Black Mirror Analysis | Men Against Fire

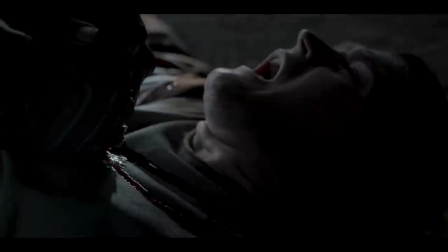8:23 This use of perspective is used to intriguing effect when Stripe is forced to re-watch his own killing of an innocent person.
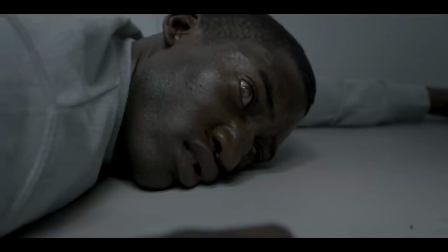8:29 You'll notice that this time, however, images from the roach's perspective are laid within it too, increasing the emotional response Stripe has to his kills, torturing him with empathy.
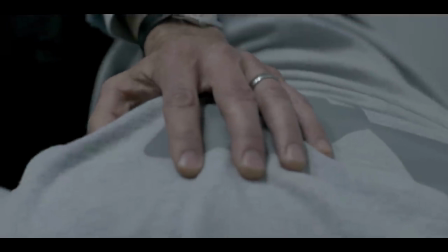8:38 Due to the unethical application of the mass system into the minds of young soldiers, it's safe to be sceptical of anything this technology presents to us as a positive.
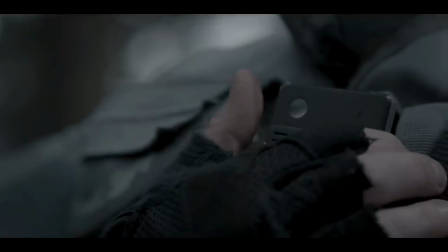8:46 Although the idea of the translation device seems extremely useful,
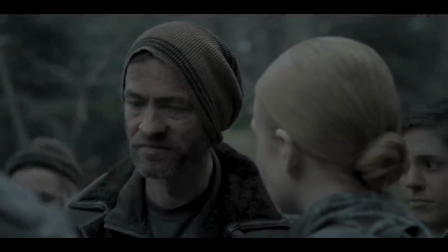8:49 can you safely rely on a machine with resentment for inferior humans built into its code to provide you with accurate translations of what they're saying?
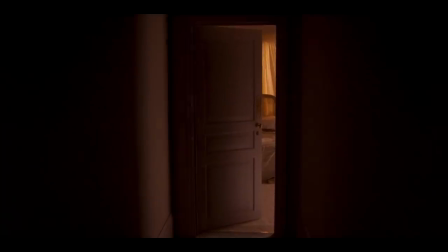8:56 The same can be said for these sexual dreams they all have too, take for example when Stripe dreams after seeing Arquette for the first time in the story.
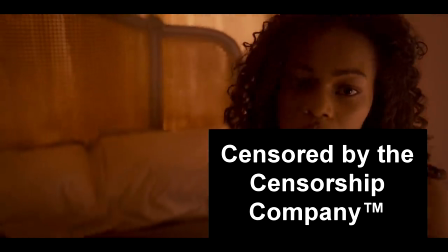9:03 The jittery movement of the image we see towards the end of the dream replicates the ferocious nature of how cockroaches breed.
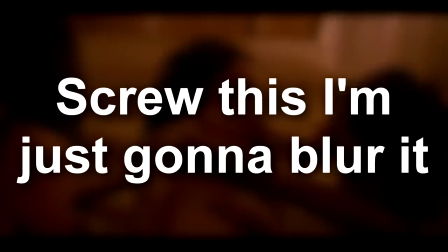9:09 It is difficult to interpret exactly what is happening here,
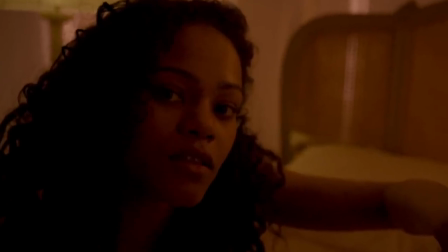9:12 but there is clearly some internal technological conflict between the reward system and Stripe being flashed with the roach device beforehand.
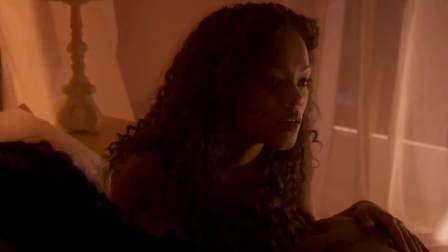9:20 Is it the device that's causing the error within the dream of this vision?
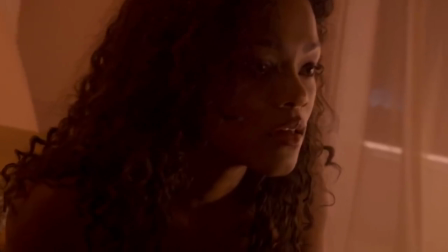9:22 Or is the vision slowly becoming a nightmare because of Mass fighting back against Stripe's rejection of the artificial reality produced inside his mind?
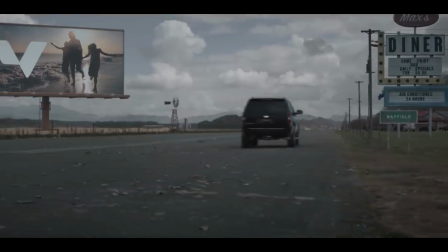9:30 My interpretation of the ending is that it takes place long after the events of the episode.
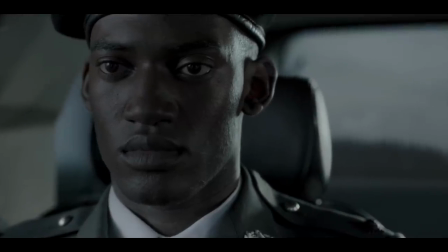9:34 Presumably, he continued working for the military and submitted to continuing service with his mind wiped just to end the torture.
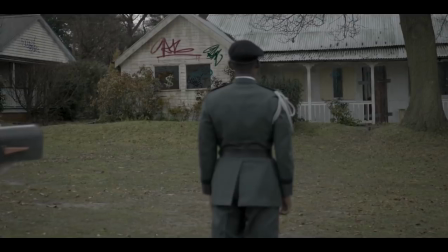9:41 After his time in service, however, the house looks in complete disrepair and is unlikely that the girl from his dreams would stick around in such a place.
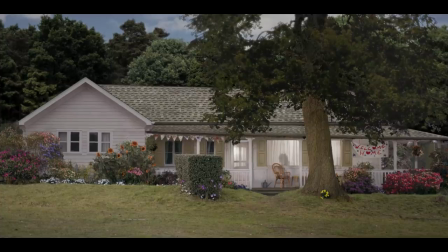9:48 Due to seeing the house with the military lens still active, shown through his changed iris colour,
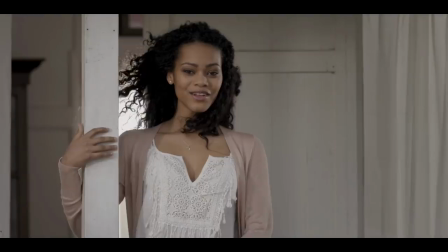9:53 he will continue to live in a fantasy world with a girl that resides inside his mind.
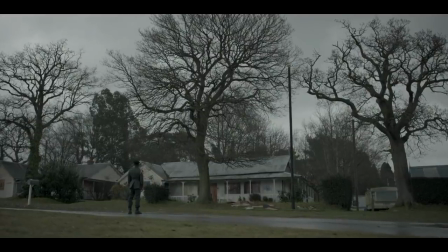9:58 Perhaps this final scene signifies that these technological advancements are better placed in serving society than neglecting it.
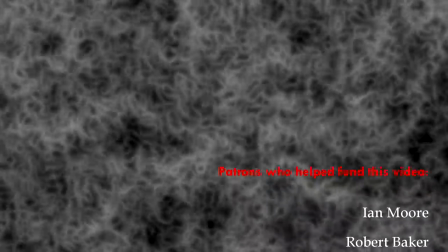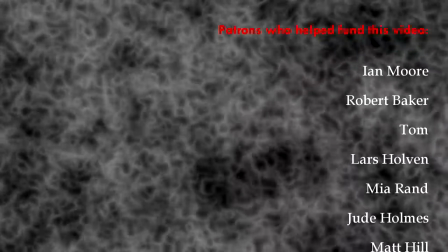10:18 where we will continue this discussion.